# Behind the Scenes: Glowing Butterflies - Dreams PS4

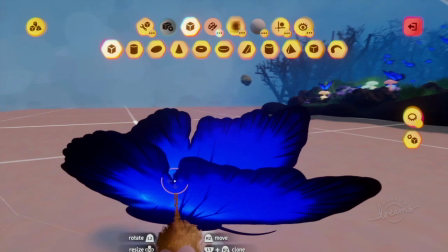inside one another, and then I put two squares.
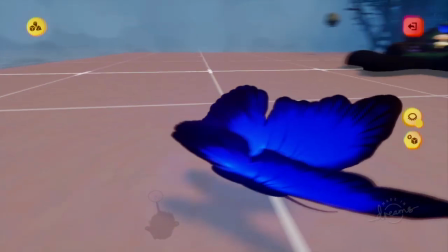Try and grab it here so I can remove it. That's the one side, and then the other side.
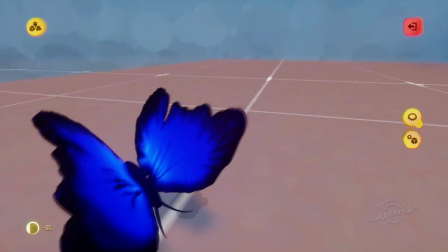So it's kind of like a disc with lots of cylinders in it.
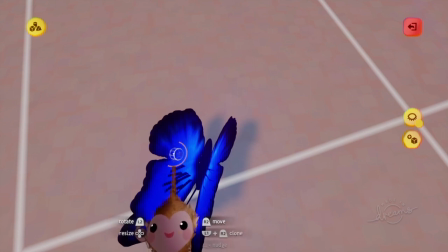You can see there's a ton of cylinders inside, which I kind of like sculpted them around the edge like this
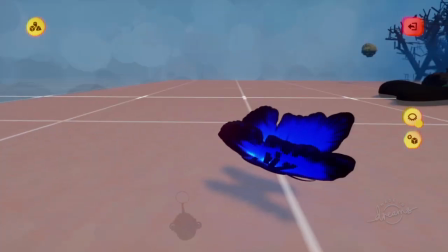and used them to fill up the middle, and then I cut away the two pieces to create the thin
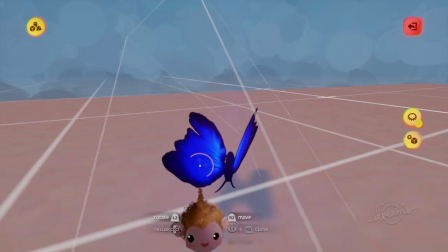wing. And then I painted it.
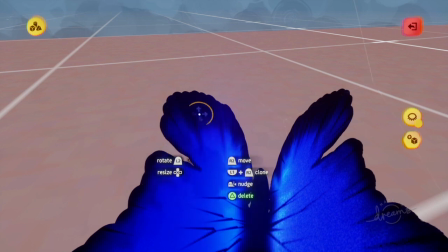That's all been hand painted with ink and then on top sprayed.
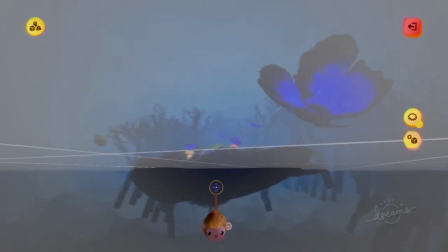And with all these little veins and whatever. I mean, I'm not an artist, so that's kind of like as good as I'm going to get for now.
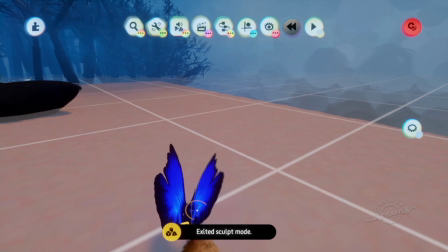Maybe I'll become later a little bit better. And then I put a microchip on here, which basically just
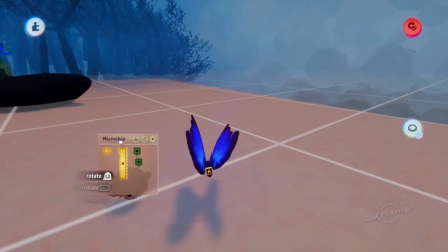does a little randomizer, a timer,
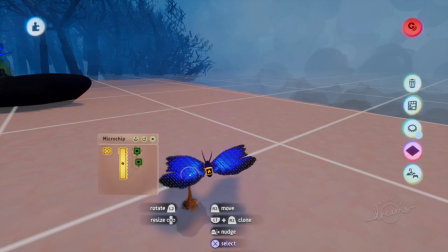randomizer, and it's got two keyframes, the ones with the wings in this position, the other ones in the position at the top,
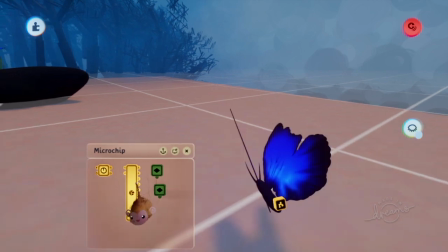and it makes sure that only one of the keyframes is on at a time because this cycles,
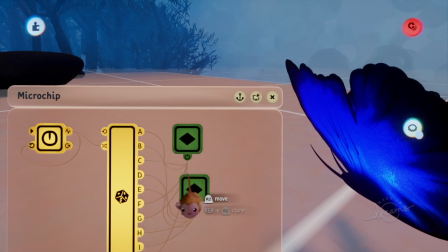and this one is this one is that one.
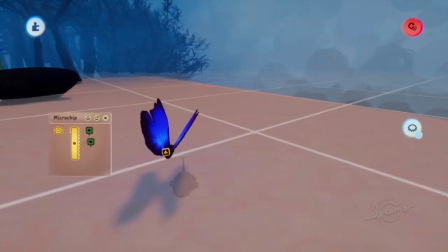So I kind of like scattered them around the two so that the wings beat up and down, and the timer is set to a very low value.
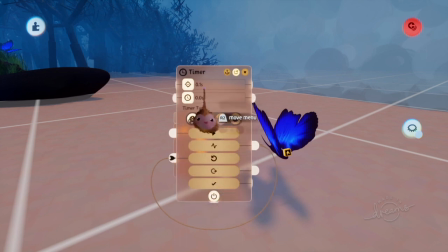I think it's 0.1.
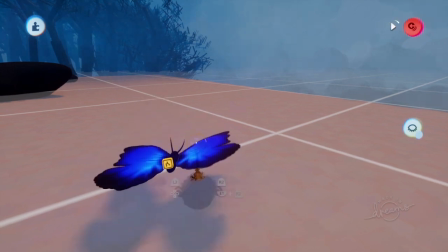So basically all this thing does is when you play it, it just like kind of flaps its wings as you go along.
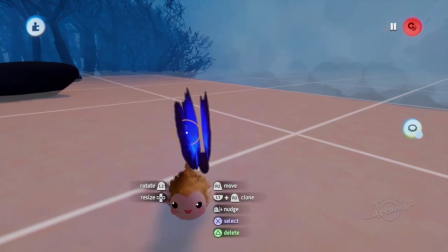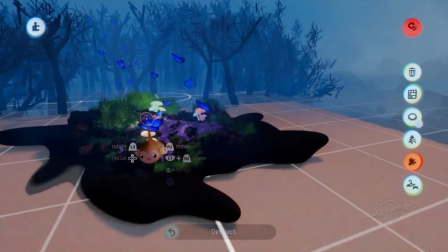Let me just undo all of this. Oh, I'm not going to save it anyway. And that's basically how I created this.
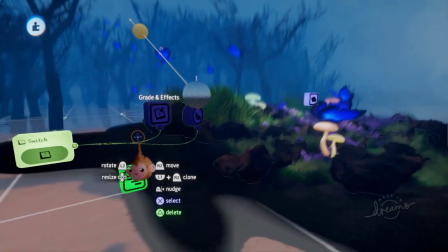Let me just get out of here. There's also like a grade on it.
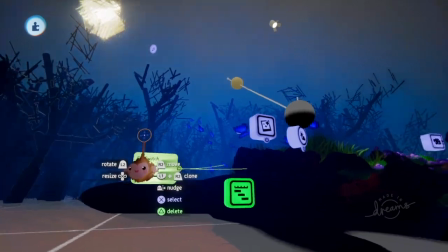You'll see that I've got like a grade, a color grading on it.
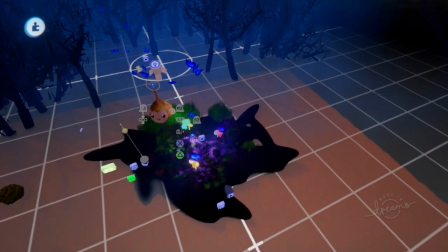And I got some cool spotlights which cast these kind of weird shadows as if you're under a tree,
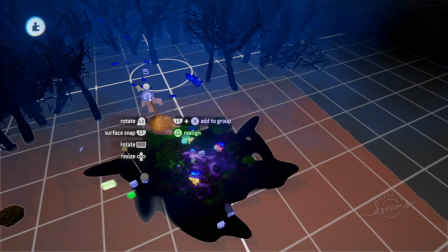because you can use patterns inside your. So I'm just going to move that so you can see it off.
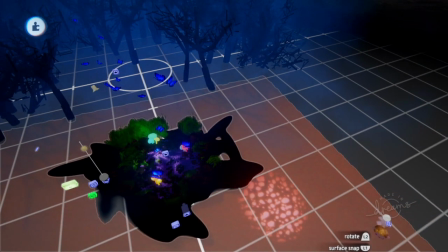There we go. See it. So it's kind of like looking through the canopy of trees, and then you see that pattern.
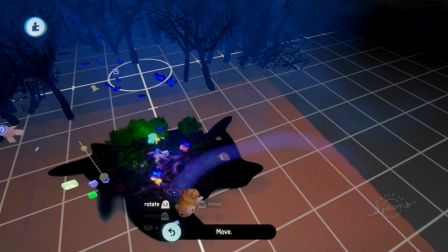And that's kind of like how you create that
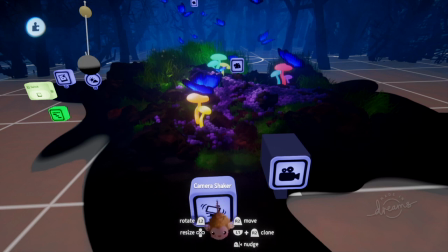effect. And then what I did was really cool, is I wanted to create some keyframes for the camera,
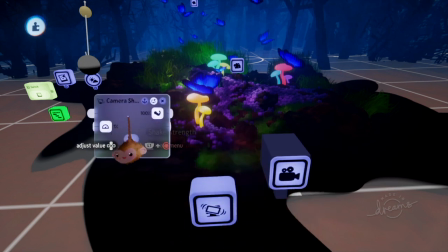and then I realized I could just use the camera shaker. Put it on full strength, which means it moves a lot. But what you do is you take the shake speed and you turn it down to almost nothing.
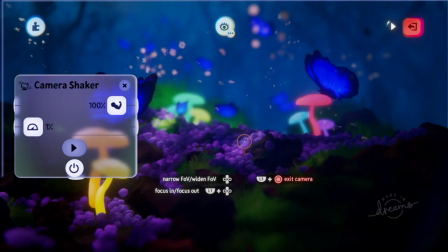And what this does is, when you press play, the camera moves, but it moves
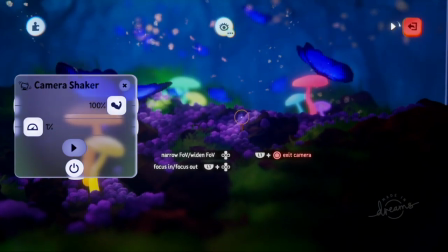quite a lot, but it just moves very slowly from one place to the other.
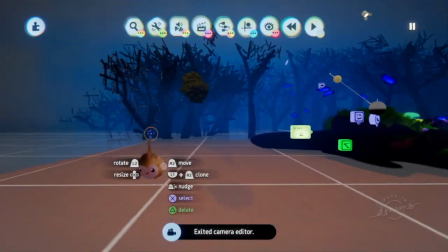And then obviously the music is, oh my god, it's Adrian's track.
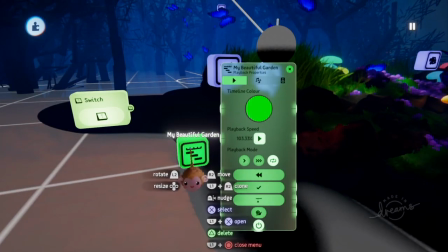She's been sharing a few things with me, and I just kind of like, there's her track.
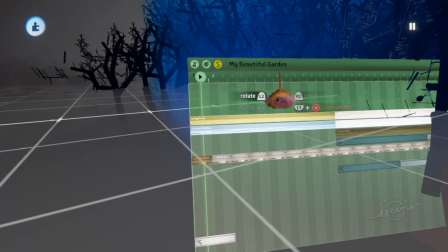Just want to kind of show what she does.
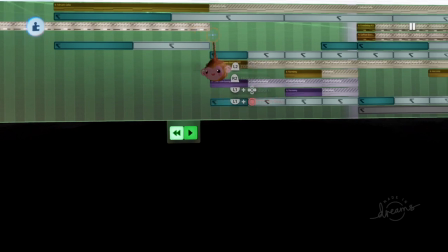There's her full track, all the instruments and everything going like that, so you can see
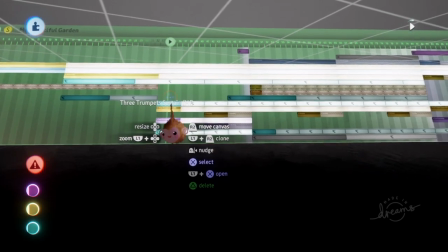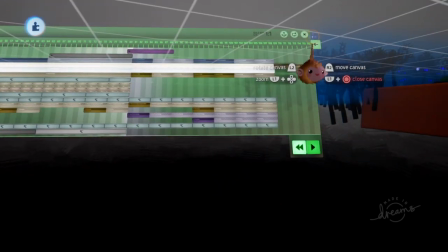that. Yeah, I can also write my own music, but I haven't done that yet, so I'm just getting to grips with the audio controls right now.
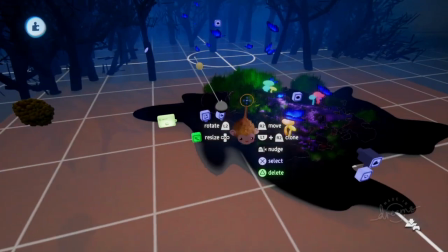In the meantime, I've learned how to sculpt, I've learned how to make levels, I've learned camera movements, so I'm kind of getting there.